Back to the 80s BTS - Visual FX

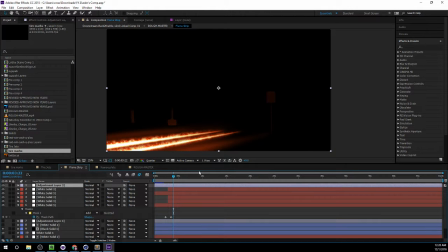[8:27]
Flame strip. There we go. All right. Lots of stuff going on here, but the meat of it happens right here. I mean, we've got all these kind of glowing effects going on here.
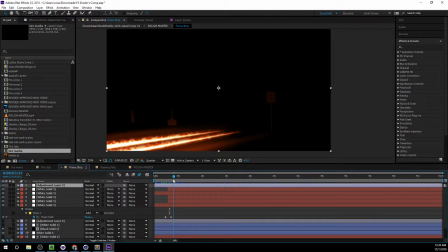[8:40]
This is just add that illusion of the ambient light coming from the flames, kind of flickering. These are just overlaid on some of these objects. Look, we have this tree here. We have the speed limit sign, kind of the ground and the curb.
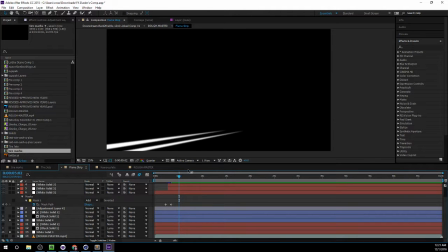[8:56]
If you go in here and you solo this out, these are basically just two masks, or two white solids that are masked. And these masks are animated to follow the
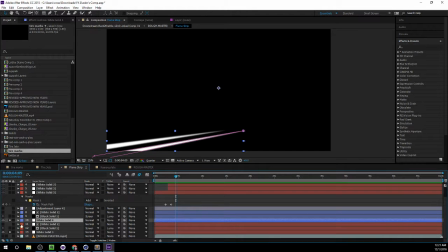[9:12]
motion of the tires, and they animate in. Now, what those are doing is acting as a mat for these, which is just a fractal noise being animated.
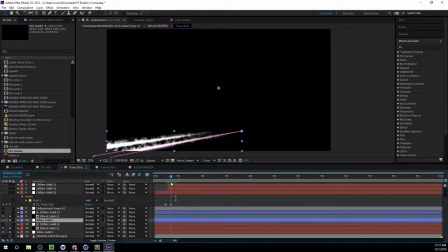[9:29]
We animate the evolution property of those to kind of make it look like it's going upward and flowing. And then after that, we add some glowing effects in there.
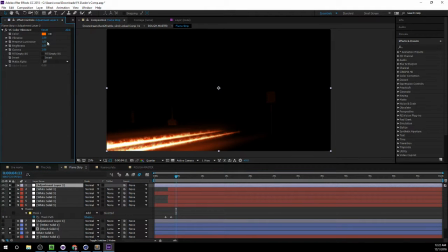[9:47]
We've got this adjustment layer that has the color vibrance plug-in, which basically just boosts all those colors in that range. One thing to note is all of this is done at 32 bits per pixel, so we've got pretty much as much color control as you can get.
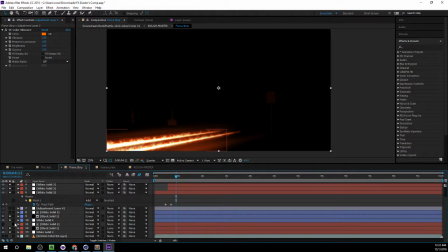[10:06]
Then we add this other solids. Well, no, those are unsolid these. So those, and we're missing something here. What's going
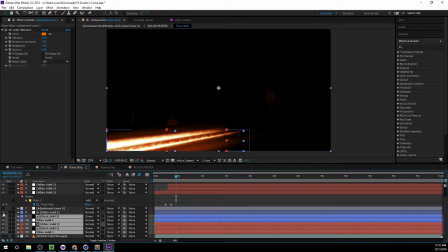on? Okay, I want to only select that one.
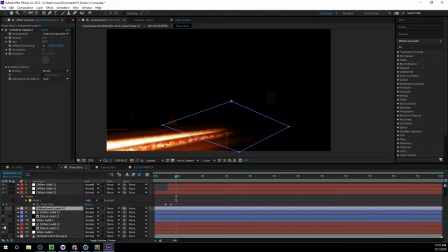Alright. And so, yeah, those are pretty fake, pretty cheesy, but they get the job done once you come back in here and look at it.
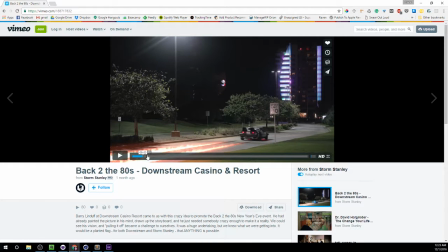[10:57]
You know, looks pretty realistic. Next thing we've got Marty in the car.
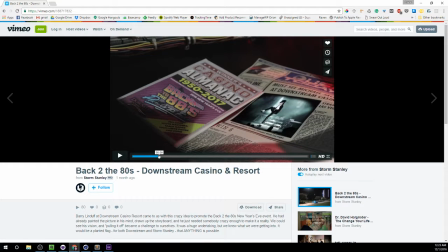[11:06]
That flux capacitor is pretty cool. The idea was thrown out here that, you know, it was always pretty cool in the Harry Potter movies when you see a newspaper and there's these moving images going on, and so we found a
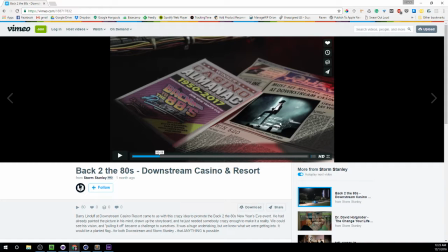[11:22]
video footage of this Michael Jackson impersonator that is going to be at Downstream that night, and kind of tracked the camera, pinned the corners of it to that plane,
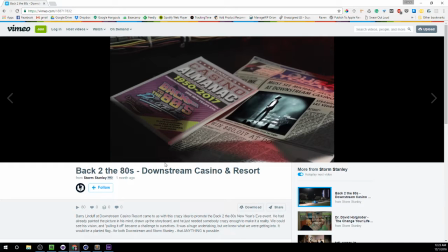[11:36]
and we've got some text animating here at the headline so you can kind of draw your attention to that text,
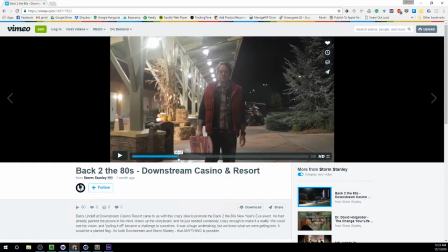[11:43]
and then it just animates off.
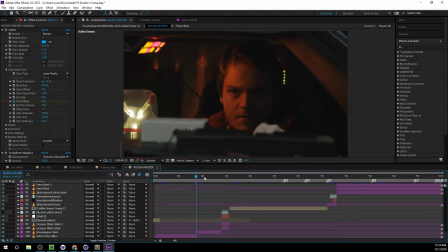[11:45]
Here, this is actually a shot that happened pretty late.
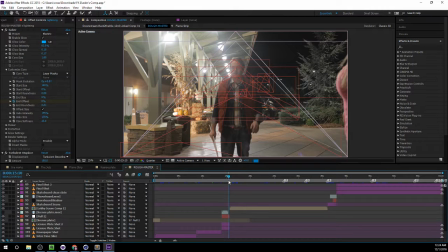[11:56]
Get back to it. This license plate isn't really there. Okay. Anyway, we've got the actual Back to the Future license plate is on there.